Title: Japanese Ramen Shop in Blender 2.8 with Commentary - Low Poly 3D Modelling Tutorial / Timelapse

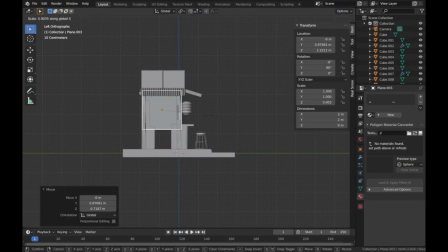5:31 I think giving my objects color is the most exciting part ever.
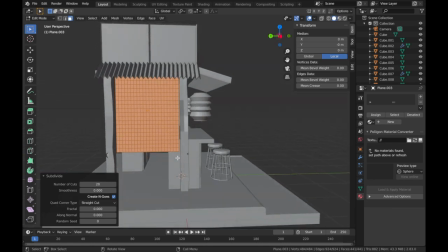5:38 I love giving them color the first time and then looking them in render view.
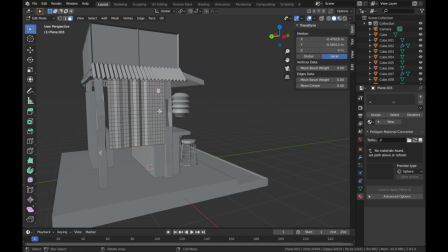5:42 It's just so exciting. And here I'm making these little, I don't know how you call them. Is it drapes, maybe? Yeah, I basically created some kind of
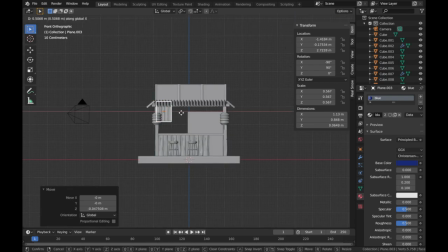5:58 cleaves on it, and then I shade it smooth so it looks like a flowy cloth.
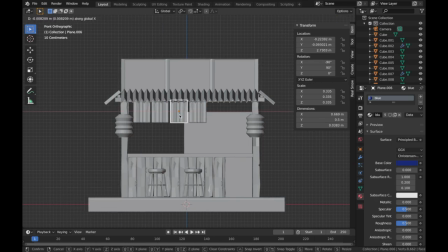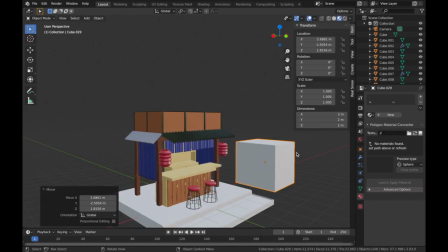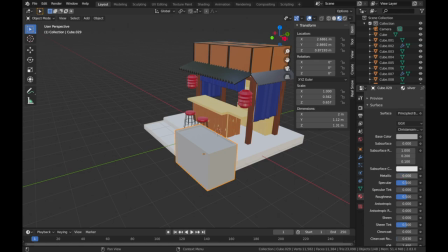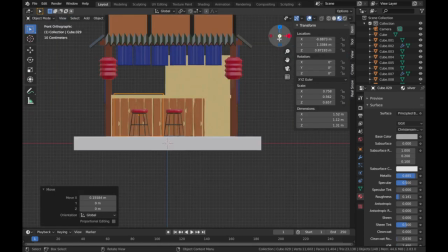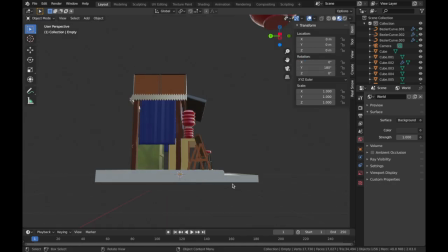6:38 And since we added a little sort of part of the road into the scene as well,
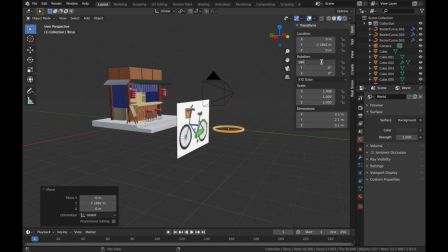6:44 and this is a ramen shop right by the street, I figured why not add something on the road as well to kind of
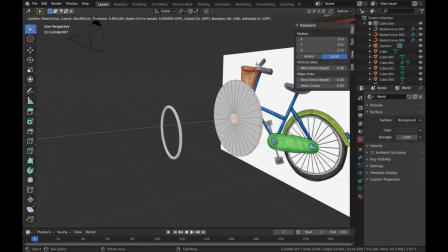6:52 make it more detailed and interesting. And that's why I decided to model a little bicycle into the scene. And as I've always said, your best friend is always a reference photo,
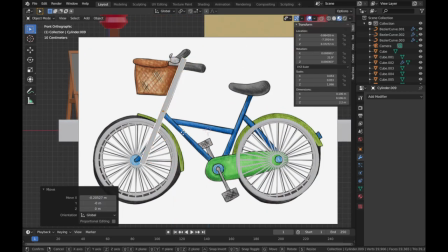7:04 and if you can get a reference photo like this from a side profile, that would be perfect, because it gives you sort of, especially for something like a bike, it doesn't have too much dimension, to be honest.
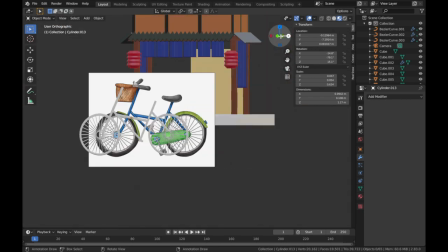7:18 All the details are kind of from you can see from the side. Then a reference photo like this is always your best friend.
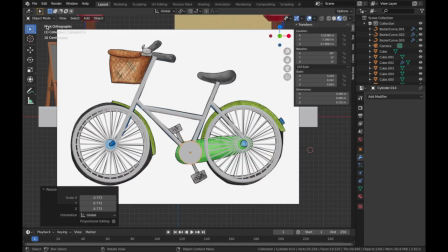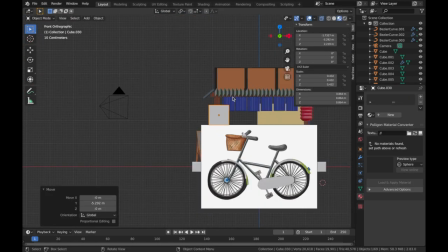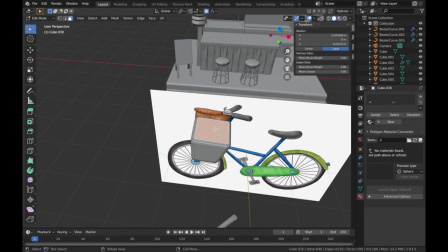7:39 At this point, I was making this little basket on the bicycle, and I couldn't really figure out how to give it.
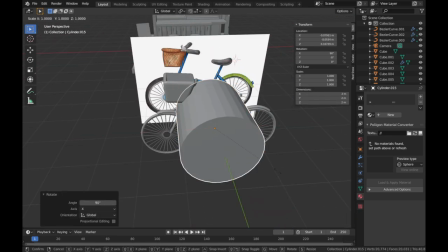7:46 As you can see from the reference photo, it's quite rough. It's kind of like a woven texture, but I couldn't figure out how to do that.
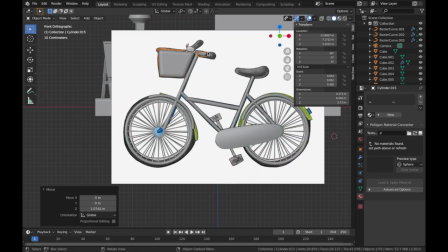7:53 So I haven't done that yet. I haven't decided what to do with it yet, but I'm going to do that step in the later part of the video.
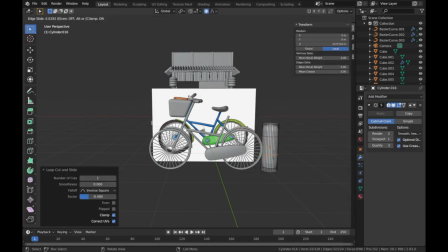8:01 And you also can see a giant ramen bowl over there.
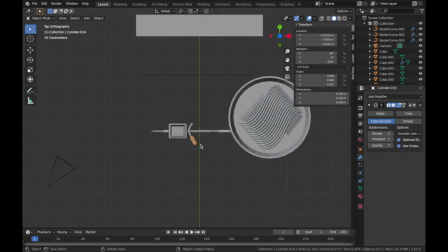8:05 I am very sorry, I accidentally lost
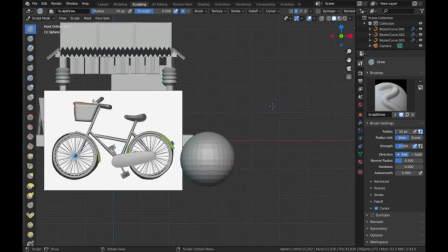8:09 my clip of me making the ramen, so you're actually not going to see how I made the ramen.
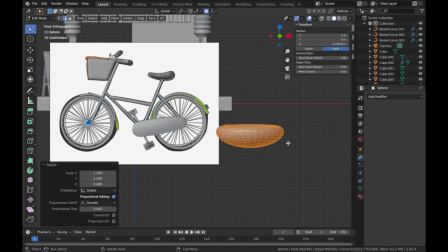8:15 But if you are really interested in that, I can make another video about this.
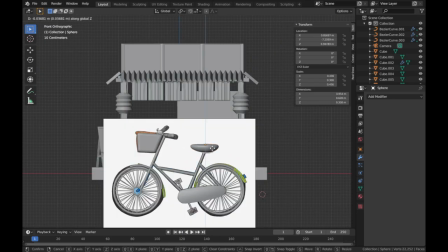8:20 But it shouldn't really matter too much in this scene, because the ramen bowls are quite small, so you can't really see what's inside in detail. So it's not a huge problem, I would say.
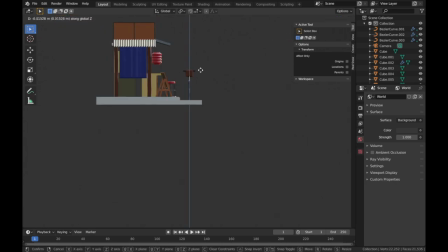8:39 I just love how tiny and how detailed this bike is looking. It's great.
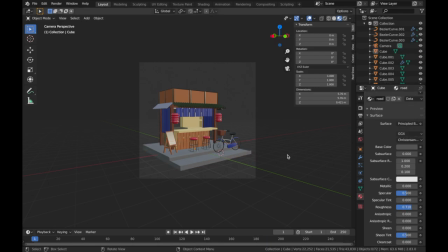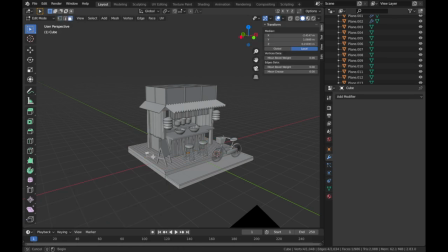8:52 Here I'm making some dent
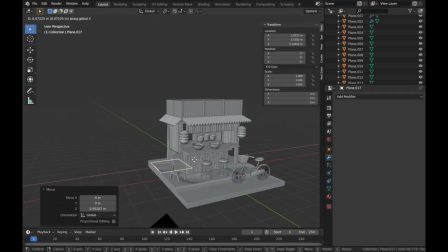8:57 on the floor by subdividing the surface and adding a little bit of transparent water into it.
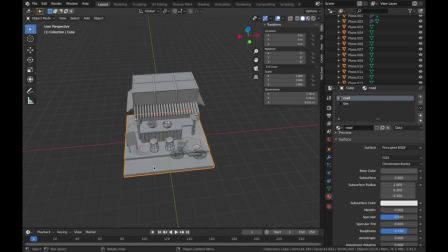9:05 And they are very reflective, so when the lights shine on them, it's going to look very realistic and very nice, like a rain puddle.